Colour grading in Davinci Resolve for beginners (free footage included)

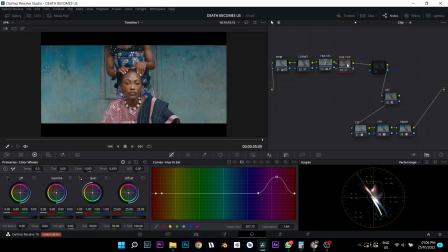Finish. So that it will stand out a bit. Then look at the difference. Just a bit. Looking beautiful. So next thing I want to add, I think I should delete this node and add it here. Shift S to add a node before. So now I want to add my vignette.
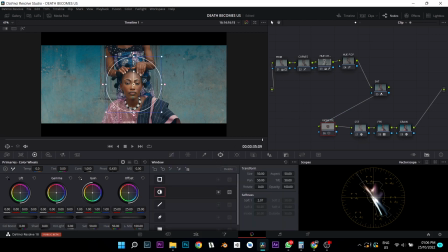Now you can use the power windows for that. I want to use a circular power window. So just try to follow the direction of light. From here, the light is really facing front, like it's coming from the front in this shot. But you can see, let's turn this off. From this, you can see that the light is kind of coming from here a bit.
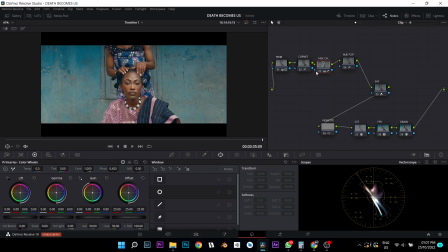Alright, you can see the light is kind of coming here a bit. So let's try and mimic that with our vignette. So just rotate it slightly, not too much. Then increase it.
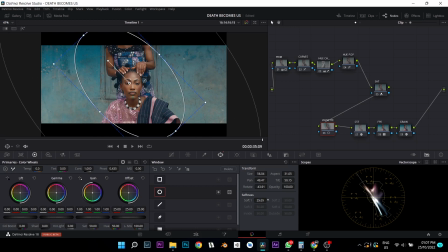Okay. Then now I want to increase the softness way much to go crazy on this right now.
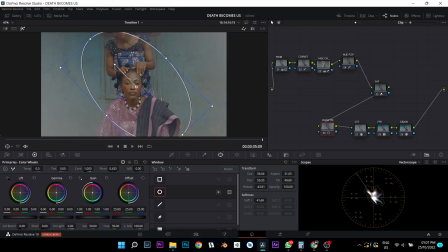So let us do Shift H so you can see where I'm masking out. And this is beautiful.
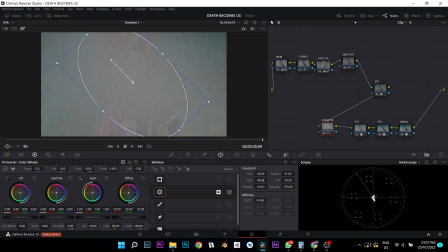So now I'm inverting this because I want to mask out here and all I want to touch is here. Now without this soft, see what it does. It makes it way too harsh. So just take it up a bit and patched. Alright, so I like this selection right now.
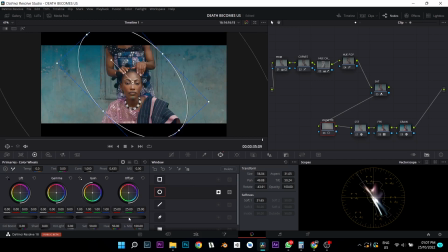Then I'll use my offset, take it down. Just here slightly, take it down, maybe reduce the soft a bit. Or reduce the size a bit. Okay, that's quite beautiful. See the difference before, after.
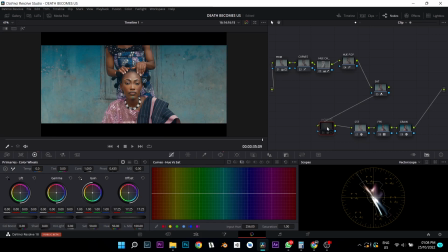It just makes her stand out a lot. Honestly, I'm loving this footage right now. Before, after. Alright, so the next thing I want to do is another reshaping of light. So I want to darken here a bit, to get this shade of light and dark.
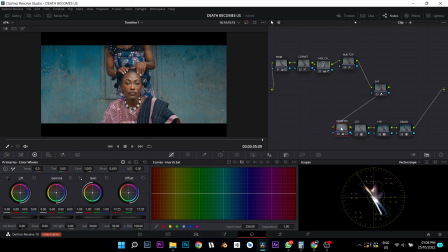Is when a footage is has that shade, is more cinematic. So let's add another node at the back. I'm going to call this light shape.
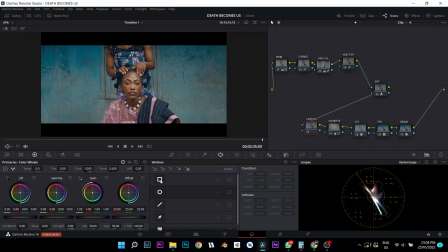Okay, so still the same process as the power windows, but this one I'm not using a circular power window, I'm using the rectangular one. Just take it right down here, up, again side like this. So I want to create this contrast here. Shift H to see what you're doing.
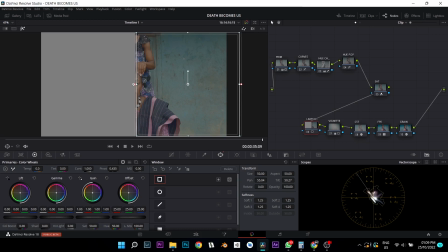So this is the part that's going to mask out. Now I don't want it to be really strong here, so I'm going to feather it out a bit.
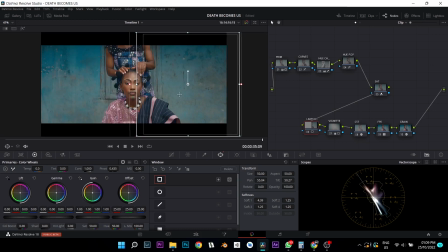All right, there. I like that selection. So now I can take it down. Now just take it down, play around with it. Notice it's way too much. Then feather it more because it's way too punchy for me right now. Feather it more. Now let's go in. This is before,
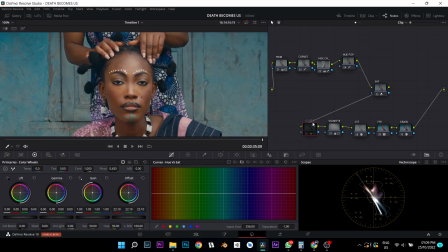after, before, after, before and after. I think it's affecting the other side of our face.
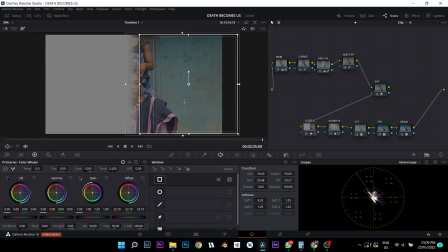So let's move down. See our selection move down a bit. All right, right there.
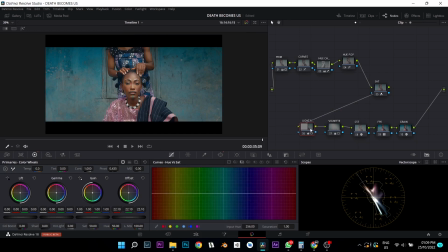So before, after, before, after. Just beautiful. It adds more depth to your image. So okay, these are our nodes currently. Right now we can pack it here. There's not really much to do right now. But let's go for our skin tones.
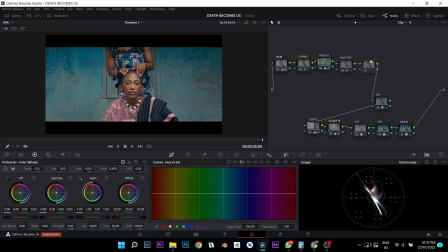Add another node here. I'll call it skin tones. Wait a minute, skin tones.
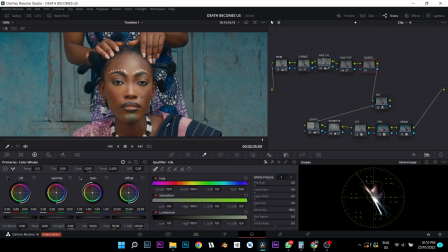Alright. So for our skin tones, we add another qualifier. We select our skin, Shift H to see what you're selecting.